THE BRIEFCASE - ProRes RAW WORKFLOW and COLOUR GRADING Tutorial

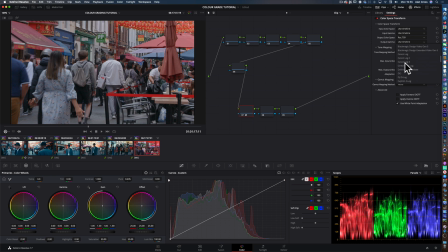And I'm going to use what's called Cineon Film Log, which will make this picture here turn very strange looking, very flat.
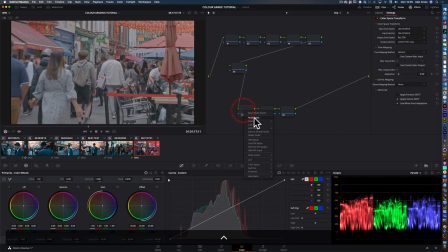But that's okay because on top of that, that's now ready for us to put a LUT on top,
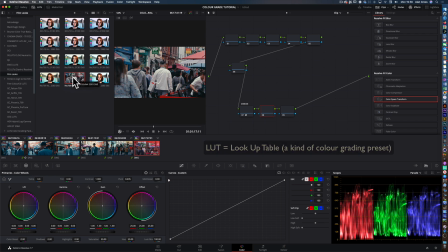a lookup table, which is going to be this one here, which is going to bring this horrible image back into more normal contrast.
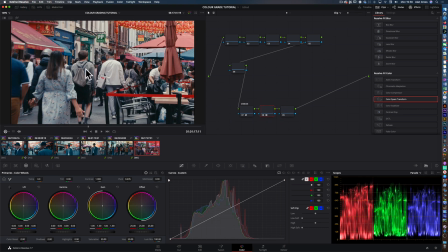And now with that LUT on top, you're getting that sort of cinematic quality image. So that's what we had. That's what we've got now. Yeah, you can use all kinds of LUTs. I just tend to like this one. It's a Kodak 2383.
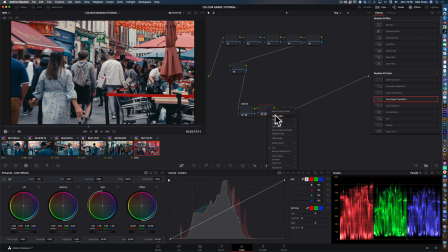Print emulation, but there's millions of them online. You find them all over the place. So that's called, that's our film look. this one will be our film grain. So we do all this first, because then what we're going to do up here will be underneath these LUTs.
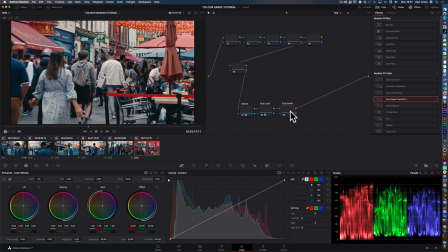So this will, you know, affect how it comes out through this LUT. So the film grain, I'm just going to bung something on something like 5 millimeter. We push the grain strength up quite a bit.
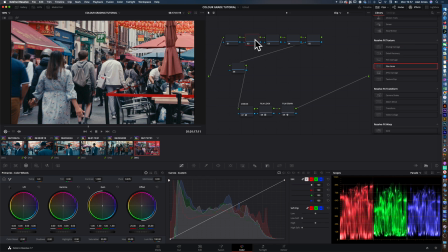Anyway, so that's the film grain. Now we're going back up here to, this is going to be exposure. This is going to be contrast. This is going to be saturation. This is going to be white balanced. This will probably be our primaries.
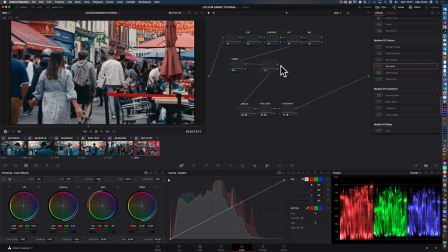Somewhere along this chain, we'll probably have some sort of desaturation in the darker areas of the image, just to keep it clean looking. And then probably over this prime here, we'll have another node, what's called a layer node,
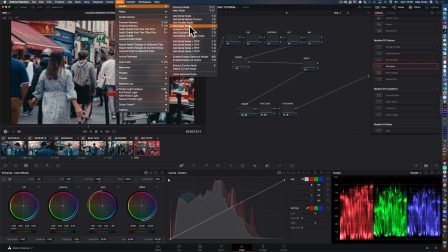because I'm going to do a little trick to make it, give it an effect that I quite like using for this kind of film. So, and that's the layer node mixer. Disable those. Right, so the exposure, it looks, it's going very bright. Maybe just the exposure down, something like that.
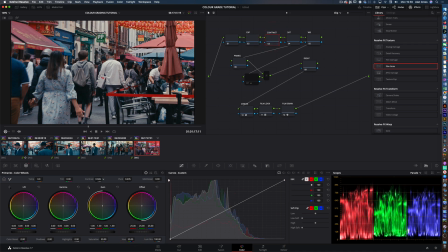Our contrast, we could maybe reduce it slightly. Saturation, we can probably push it a bit more. Somewhere around about there. And then white balance, it looks, feels like it needs to move down so that this white is more in the center of the
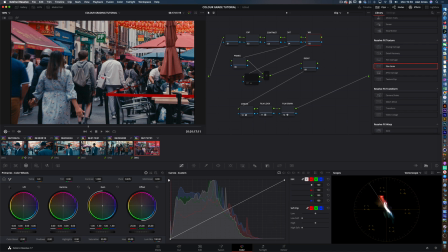the wheel here. So we can pull this offset down towards blue, and as we're doing it, you can see it shifting, you know, that would be more red, that would be more blue. And then we can start messing around with our primary colors.
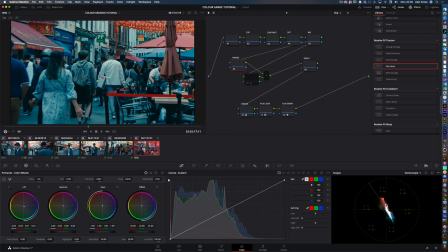Pulling this down, we'll put more blue into the shadows. Pushing this up, we'll put more red orange into the skin tones. And then you might want to warm up your highlights or cool them down a bit.
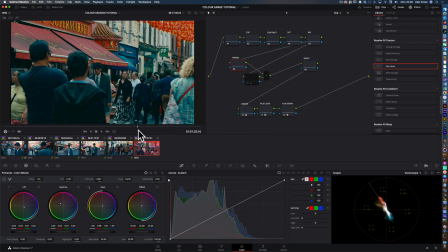So let's have a look what's happening there. There's Carstairs arriving.
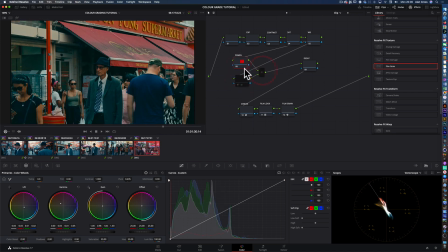So now if we look at this, where I desaturated this layer node here, I'll turn it on. It's way too much, but if I pull that,
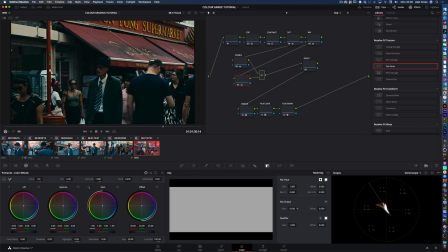the density of that one right down to zero, that's where it's doing nothing.
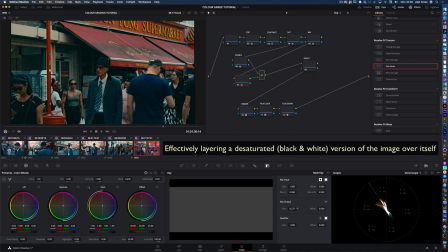If we just pull it in somewhere around about here, looks pretty cool.
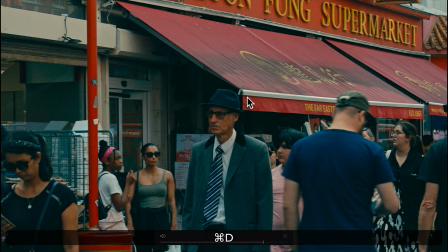So that throws it on, that throws it off.
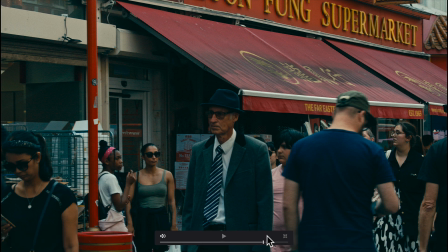It's what's called a bleach bypass look, and it was used a lot in the 60s.
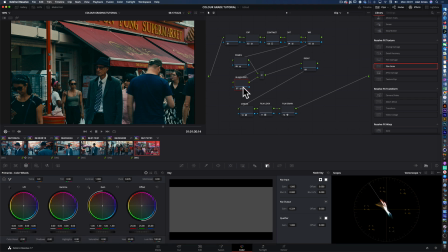Gives it more of a kind of gritty look, maybe a bit more even of that. Yeah, it's pretty cool. Nice look. And then if we wanted to maybe add another node in here, we could put some glow.